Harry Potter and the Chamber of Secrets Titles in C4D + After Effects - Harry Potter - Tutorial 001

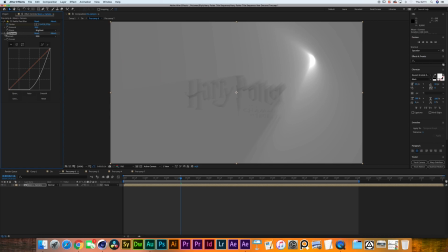I then finished it off by adding a curves adjustment that almost completely chops off the
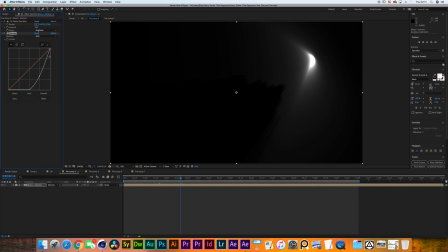mid-range of the image and just slowly grows towards the highlights.
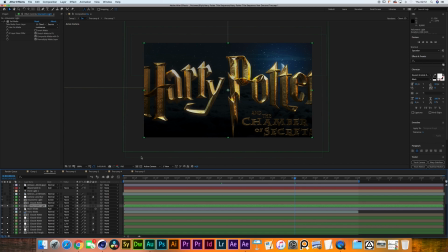And now you have a layer that you can put to screen and fake some volumetrics. Now I'm using an opacity of 65 and I'm using a duplicate of that is really doing the heavy lifting.
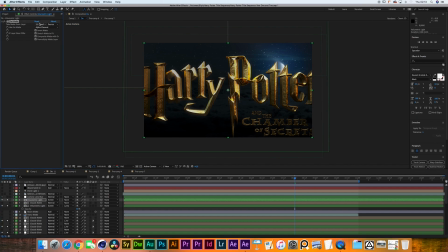So this one on top has a set matte on 11 as a alpha. It's only showing up when the clouds are there. This one is having a set matte of the clouds on luminance, making sure they're only showing up when the clouds are bright.
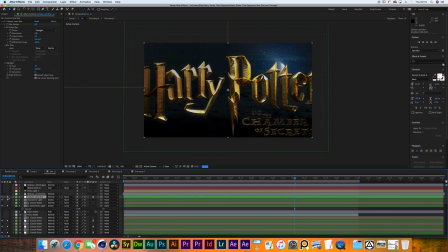That's it. Then we have the camera lens blur that we're putting on top. It's just an adjustment layer that at the end of the footage goes from blur radius 0 to blur radius 15,
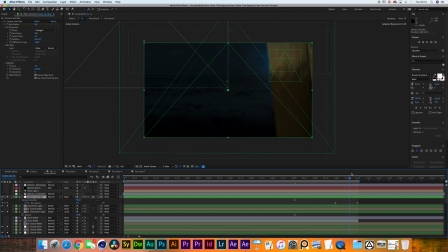and it just blurs out the shot, kind of giving it a conclusion, and that's it.
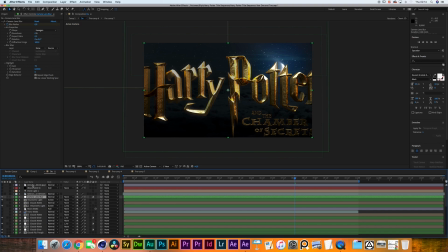Let me turn all these solos off and let me show you the final piece of compositing that I did. I selected all of these layers and I hit pre-compose, and this is where we get.
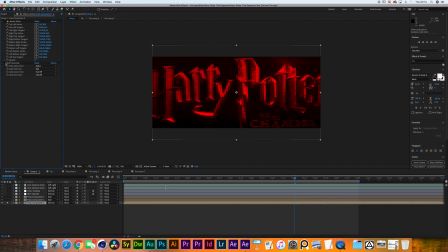So first of all, we started off with this layer and I added a effect, Distort Bezier Warp. It basically selects all the edges from your shot and adds a Bezier to it.
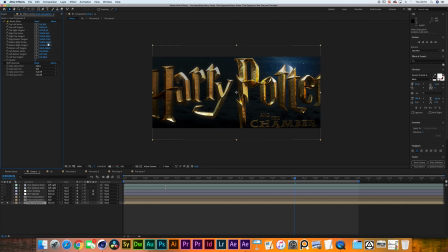By typing in 30 on the top left vertex, 30 on the top right, -30 on the bottom right, and -30 on the bottom left, it creates this little bit of a curve, almost as if you are shooting through some kind of anamorphic lens,
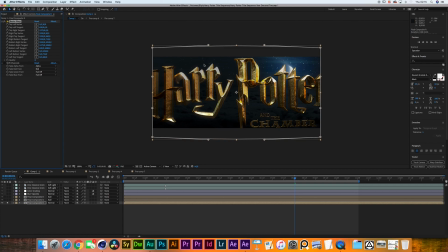which is the idea that we had when rendering it out in Corona Renderer.
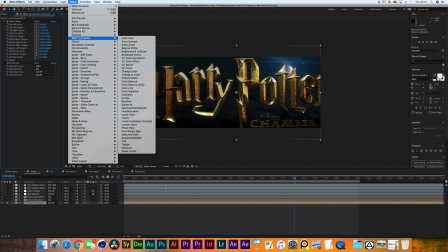Then the next thing I did is I went to Effect, Channel, Shift Channels,
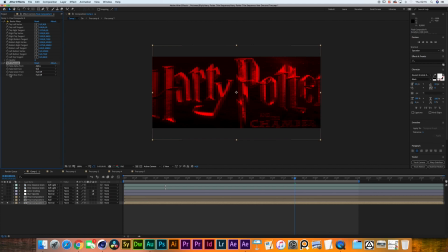and I turned off Take Green From, and I turned off Take Blue From, and left Take Red to Red. What we can do then is duplicate that layer, change red to off and turn green to green, and then add a optics compensation effect with a reversed lens distortion of 7.
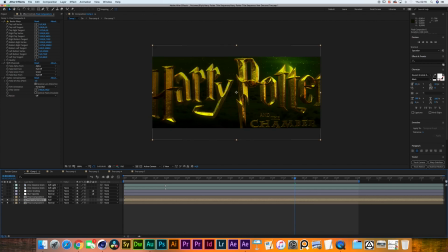And once you put that layer on add, you're now adding the red values to the green values.
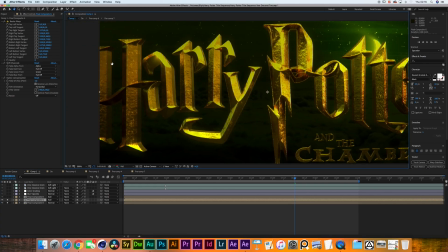Except for in the corners, we are, thanks to the optics compensation, not completely aligned, creating this little bit of chromatic aberration. You really don't want to overdo it because it looks cheesy as fuck, but a little bit actually works pretty well.
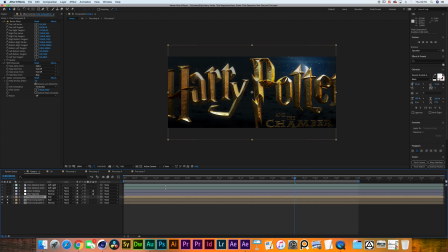It creates this idea that you're getting closer to something, or the idea that you are using a actual anamorphic lens that wasn't very good, I guess. But it's nice. So after I did this with these layers,
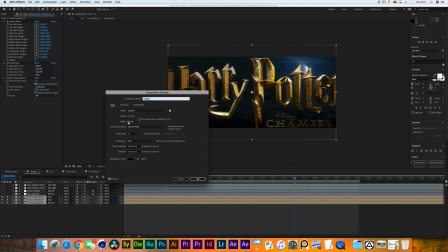I went to composition settings and I actually changed the comp size from 1920 by 1080 to 1920 by 817, giving it that 235 aspect ratio and also cropping out the Bezier edges.
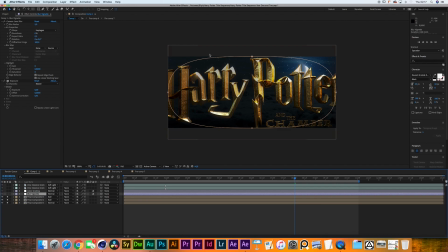I went on and created a new adjustment layer with this elliptical mask that I increased the Beziers from the left and right side to be matching the top and bottom side, creating this oval elliptical shape.
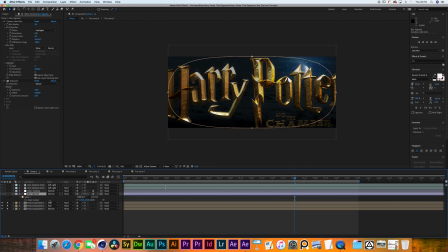I then subtracted the mask and gave it a feather of 125, and I added a camera lens blur of 5 with a aspect ratio of 0.5, which matches everything that we've been doing up till now.
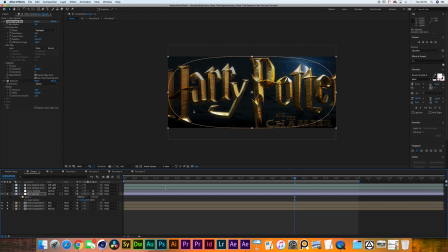And I add an exposure effect with a 0.9 gamma correction, just to give it a little bit more darkness and punch in the edges. Finally, we have our final color grading layer. I added a curves adjustment that is basically lowering down everything
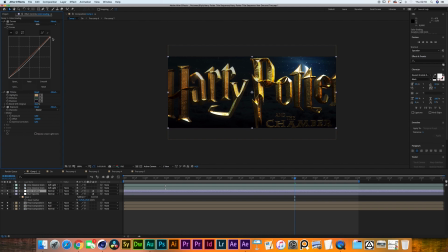from the shadows to a little bit of the mids and a very tiny bit of the highlights. I added a tritone effect that simulates a little bit of a film stock look. So I gave the highlights a murky orange color.